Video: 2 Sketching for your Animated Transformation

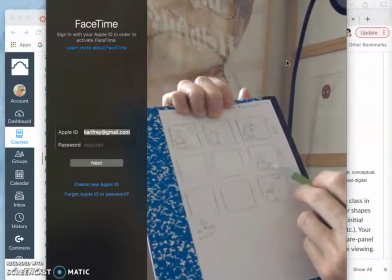So he's starting to shiver. Now he's starting to shiver so much because the bottom half of him is encased in ice.
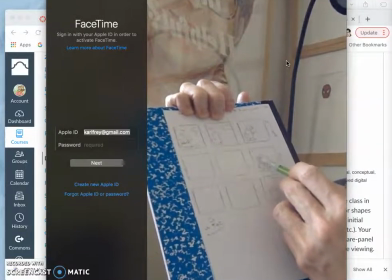And by now we have like total cloud cover.
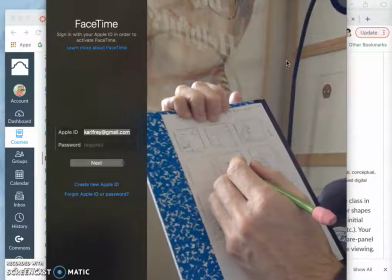and then by the middle we're pretty much going to have the creature all but the little tip of his bill so
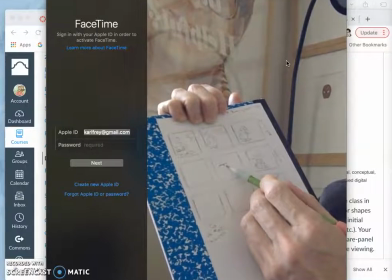that he can still breathe is poking out that little black bill is angled up and pointing out and he is a solid block of ice and everything around is just still and
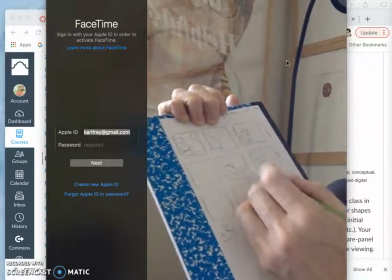cold it's like a wasteland
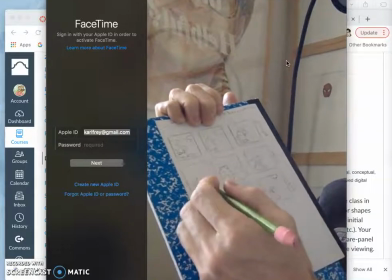and then that doesn't really change for the creature but the environment
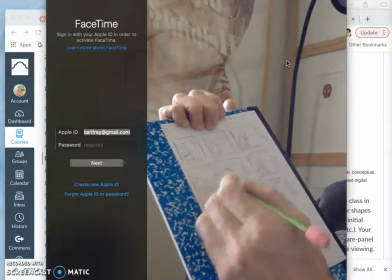starts to change the clouds will start to part and the sun will start to come back in you really have to do your thinking of this
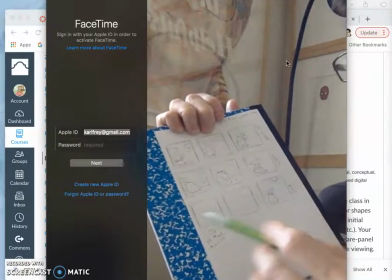through sketching like understanding what kind of things need to change and this will really help
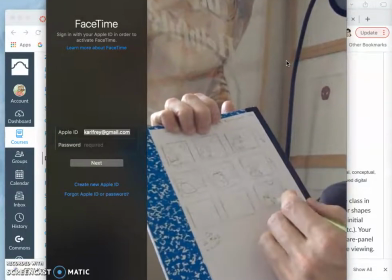you this is your this is your plan so then when we get to the end my creature is starting to be revealed this is going to get you know wet and puddly underneath we'll see that the the ice is starting to sweat down the environment starting to brighten up a little bit the
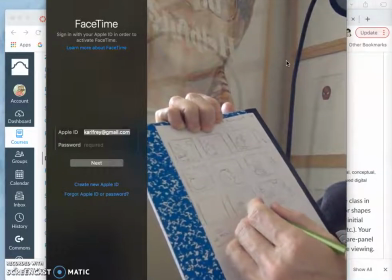clouds are completely receding now that continues here my creature is almost fully
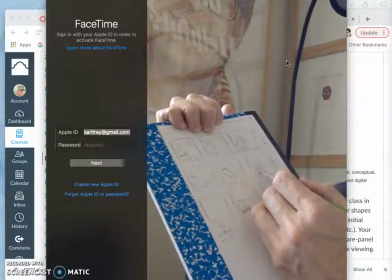freed from the ice their feet are still in the ice like this but my creature is no longer shivering instead it's basking in the sun, but
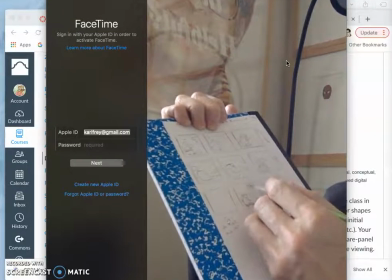the sun might start to like go out of frame again because I don't have it in the first frame.
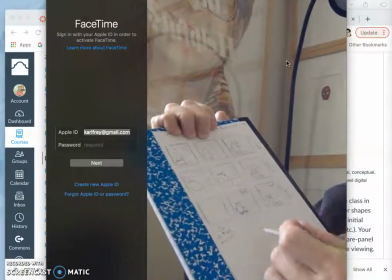And I can think more deeply about that as I set up the assets, like what the arc of the sun will be.
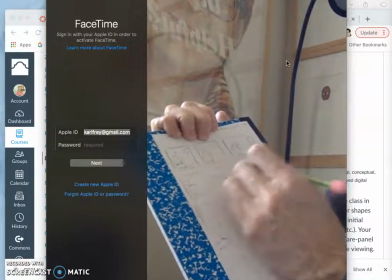So just a little bit of ice. And you can always, you have space around your sketch. You should always leave gutters around your storyboard sketch.
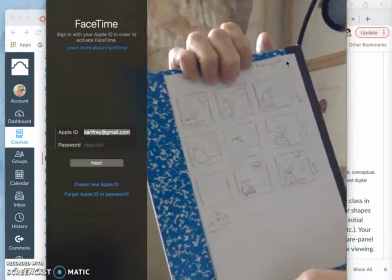And they should always be squares so you don't have to worry about composition. We're going to do these as squares, so you want to tell your story within a square.
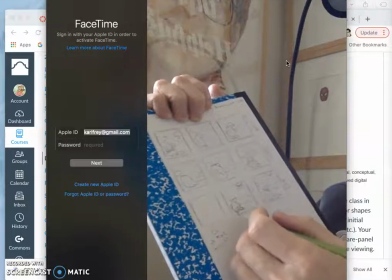Think of it for Instagram, right? And like the Evan example I showed you in the last video. So in my last one, how do I set it to reset?
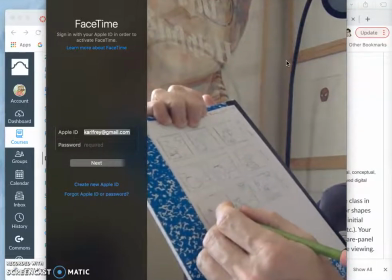Well, the sun is going to be just barely going out of frame, and my creature is going to be settling back into that original position.
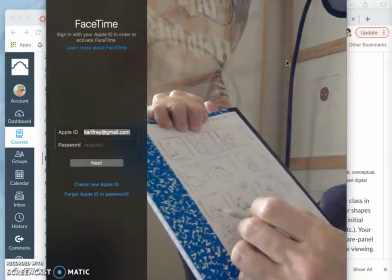So it's not that these are the exact same frame, but this one sets up to go back to the original frame really clearly.
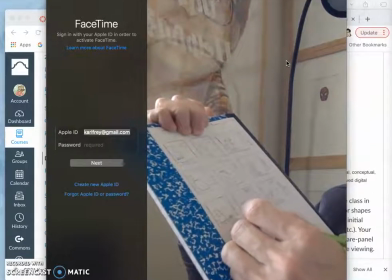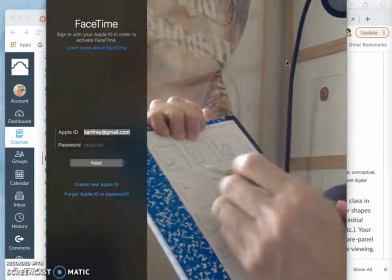All right. Now, why do you have the gutter space? Well, because sometimes you want to make little notes to yourself.
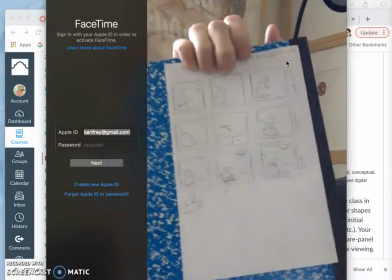Like this is solid ice. And in traditional storyboarding, you're trying to communicate a story.
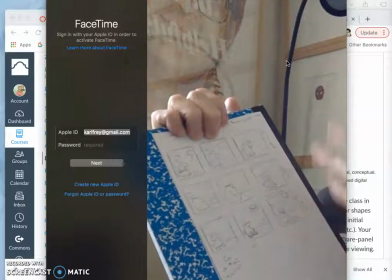So you'll often use some storytelling terms. Like introduction.
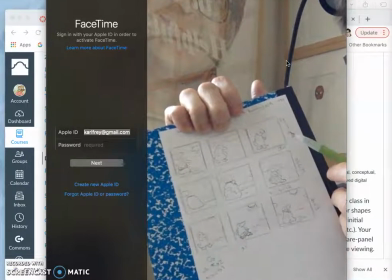So in my first panel, what do you see when the animation starts? I'm introducing the character.
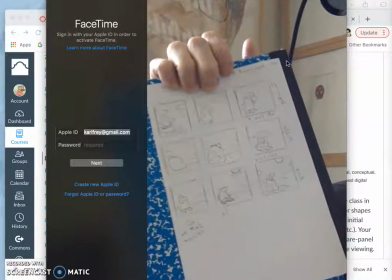I usually call them on storyboards like character X. So I-N-T character X,
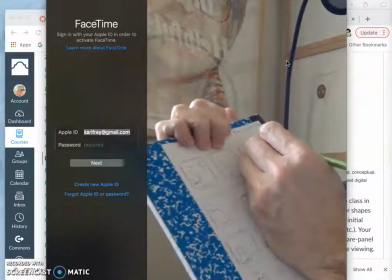that means introduction character X. But I'm also introducing the setting. And that's called an establishing shot, an E-S-T.